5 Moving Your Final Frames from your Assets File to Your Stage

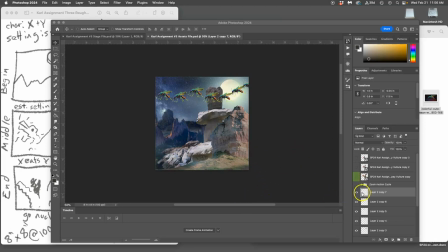[0:00]
So in my assets, I just built up a bunch of these mosquito files. And I'm going to move all of those, put them into their own folder, select them all with shift, label the folder mosquito flying.
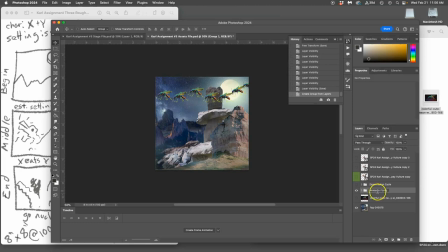[0:19]
That's its movement cycle. It's all these frames. That way, when I want to animate my next frame, my next keyframe, it introduces a mosquito coming in from this direction just to get from keyframe one to keyframe two.
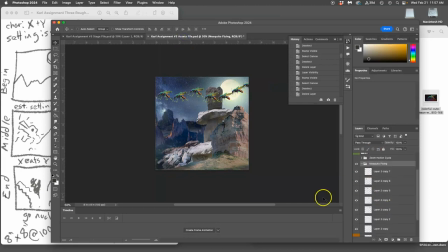[0:41]
I decide how many mosquitoes are going to appear before my creature starts to appear, right? So I open up that folder for the mosquito cycle, and this is the next frame.
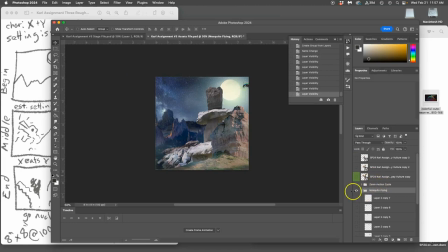[0:56]
So then I hold down Option. I'm on the topmost visible layer, have that selected. Hold down Option, say Layer Merge Visible. This is just if I want to move it to my stage. Command A to select it all, Command C to copy it all. Go to my stage, Command V to paste it in. Now I have two frames. Pretty simple.
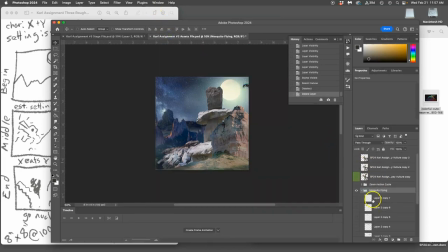[1:18]
Now I hit Command D to deselect. I delete that merge layer, and I can do the next one because I don't have my creature yet. So I turn off the earlier one, turn on the new one. Same steps.
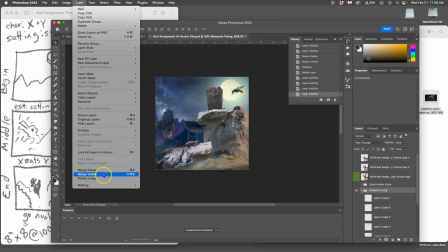[1:30]
Option, layer, merge visible. Command A, select it all.
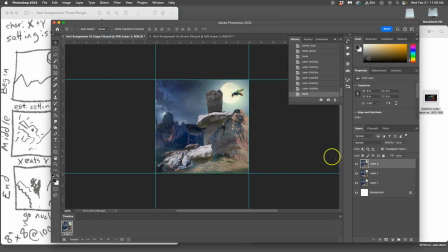[1:35]
Command C, copy it all. Go to my stage. Command V, paste it all. I know it's my stage because I have that little timeline showing in that corner. And it's called my stage file. So now I have three animation frames.
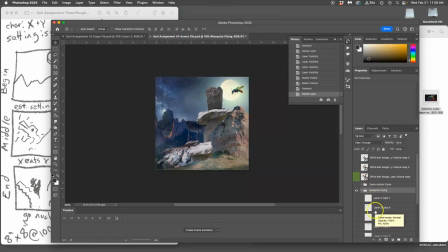[1:52]
Then I hit Command D, deselect. You know, on and on and on. I think I have to kind of choose. Once the mosquito gets past this rock, I'm going to have my creature emerge. So all I need are these two asset layers turned on, my background and my chosen mosquito.
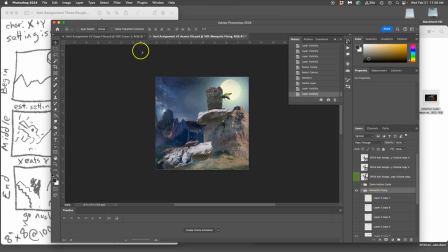[2:12]
And then I merge them together by holding down Option, Layer, Merge Visible, Command A, Command C, and then paste them in to move them onto my animation phase. And this is what I have so far. Four frames of animation.
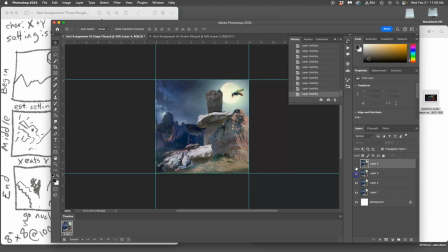[2:30]
And I like that he passes over the moon so you immediately notice it, because it's not very big in the frame. And animation isn't great at subtlety. So if you can't have clarity in terms of scale, at least I can have it in terms of contrast here.
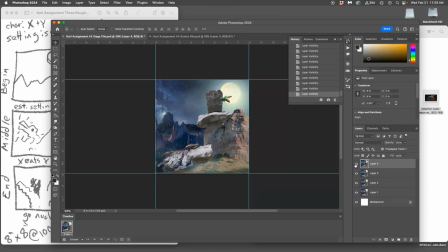[2:43]
So I know by moving it in from the side over the moon that the viewer is going to notice that, because it's the only thing moving.
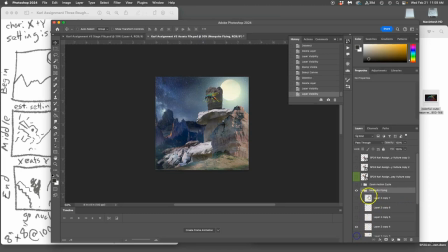[2:56]
Okay, now deselect, get rid of the merge frame, go to the next mosquito, turn off the old mosquito, Option, Layer, Merge Visible, Command A, Command C, paste it in. Now, what if I want to change this asset a little bit?
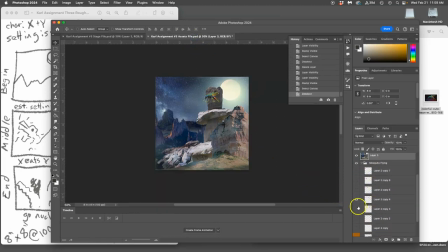[3:14]
Not only do you change position and you can transform assets, you can also add layer styles to them. Oh, I got to get rid of that frame. Okay. So maybe once it gets to here, it starts to glow a little bit more.
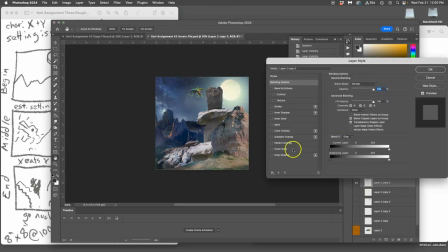[3:30]
I don't have to recreate that layer. All I have to do is double click and give it a layer style where it's glowing a little bit more. Just on that frame, right? Like a firefly, it really starts to glow.
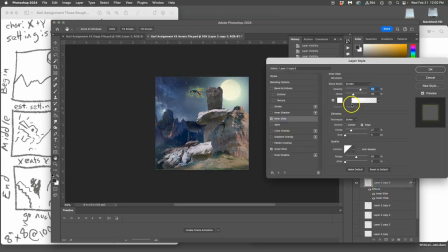[3:46]
In fact, I can add an inner glow too. Make it pretty subtle at first. I don't want to make it too strong. But now it's kind of just catching more of the moonlight.
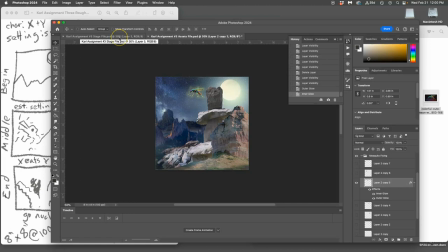[3:58]
And it's even hard to tell how that's different. So I like this because I can toggle. That was my last frame. This is my new frame.